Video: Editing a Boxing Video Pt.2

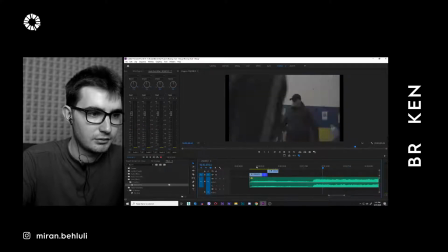[17:13]
We'll delete this one. And I'm thinking this first clip, just to add some more dynamic to it, we could maybe, let's go to effects controls.
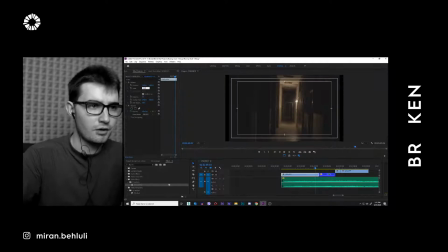[17:23]
And I'm noticing it's not level completely, so let's start off by scaling up to 110%. And we'll go -3, and we'll just center it up. Let's undo the proxy here so we're working with the original file.
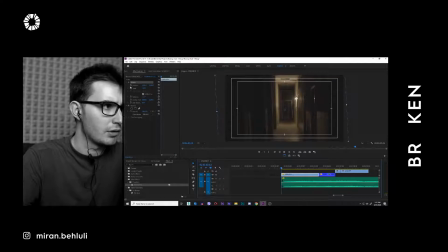[17:38]
And then we'll do like a slow scale up. So we'll set the scale here at the end, and then we'll scale it up at the first keyframe so that it starts by zooming like that. Maybe even 60.
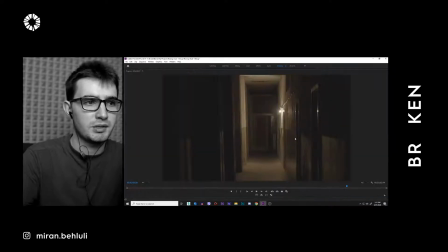[17:57]
Remember, I'm using 4K footage, so it's not going to be a problem even if I push this to like 200%. Since I'm working on a 1080p display, especially if you watch this in on your phone, you're not going to be able to notice it at all.
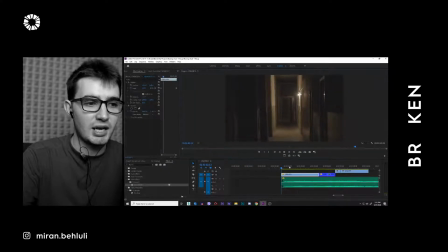[18:14]
And then you also know it's a bit shaky, so what I like to do is I like to add, if I want the footage to be smooth, because I'm using handheld here, like I'm not using any
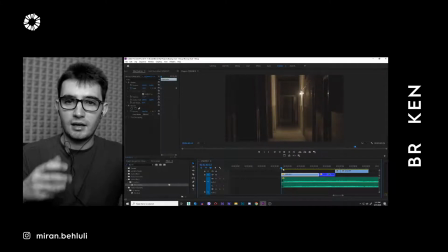[18:27]
stabilizers, any gimbals. I'm just shooting this handheld. Of course, the lens and the body of the camera has some built-in stabilization, but those micro jitters of your hands can be annoying sometimes.
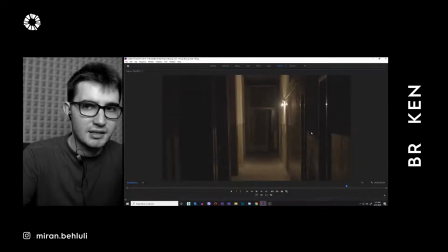[18:41]
So you can see here, if I scale this up, if I go full screen,
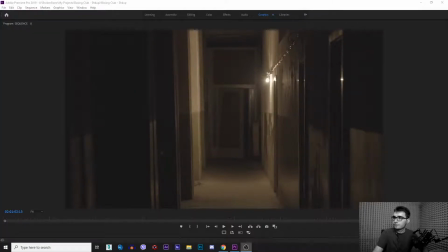just notice the footage. So you can see this point.
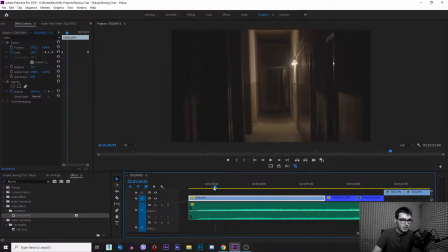[18:58]
This micro jitter here is so annoying. Well, what I like to do is just use the warp stabilizer, and I'll just do like simply 1%, maybe 2% max.
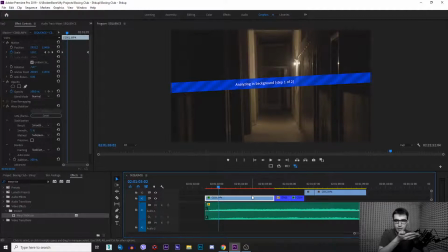[19:14]
Now, of course, this is gonna take some time because it is 4K, but once it's finished, I'll show you like the before and after. Like, it's so distracting having that mic
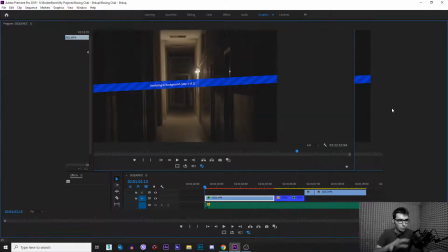[19:29]
shot, and you got this smooth zoom out,
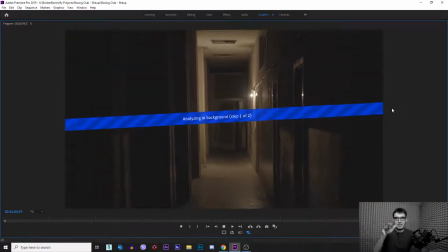[19:37]
and then you got this shaky footage.
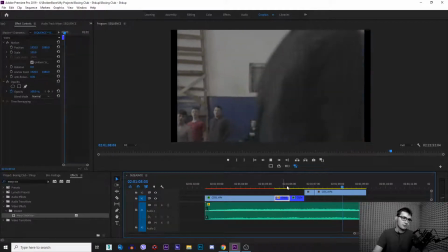[19:43]
I'm really digging this sort of cutting. After 3 shots, we can maybe stabilize a bit.
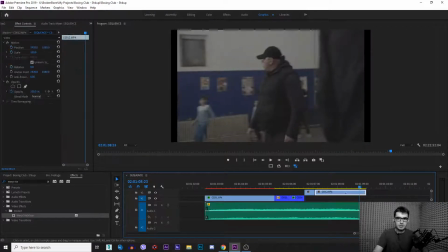[19:55]
And as he goes across the screen, we can cut to another shot.
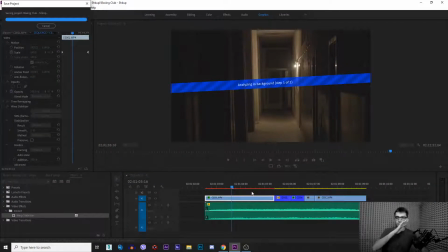[20:01]
But let's go back here. Just wait for this to finish. I'm gonna cut a bit more. Like, I'm gonna put some more clips together, one after another, and then we'll maybe do some quick
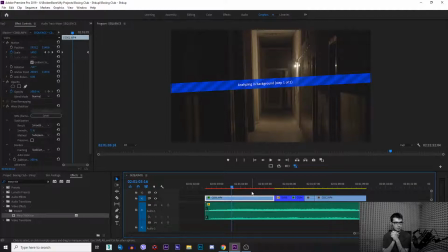[20:17]
color correction with the Lumetri, and then we'll call it there, because I really gotta be going very soon. Now, I don't know if this was very good topic or very good to be live streamed,
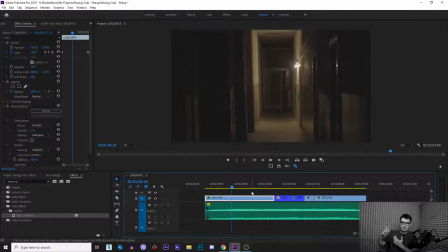[20:35]
but I try to give as much value as possible when doing these live streams. Of course, it might not be as enjoyable to watch compared to, like, say, me animating logos or anything like that, because this is the sort of project that takes a lot of time.
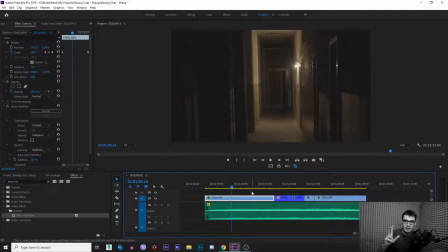[20:50]
Like you saw, we only cut through maybe 10 minutes worth of footage in about an hour maybe, and I got 2 hours worth of footage that I need to cut, and then I need to rewatch and re-edit to the music,
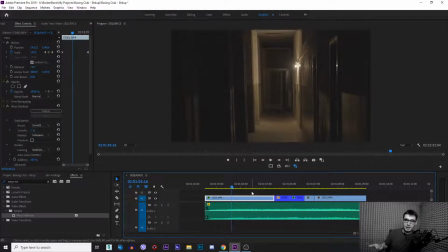[21:05]
see what fits best, what doesn't. And it's, it's a matter of like weeks, even months.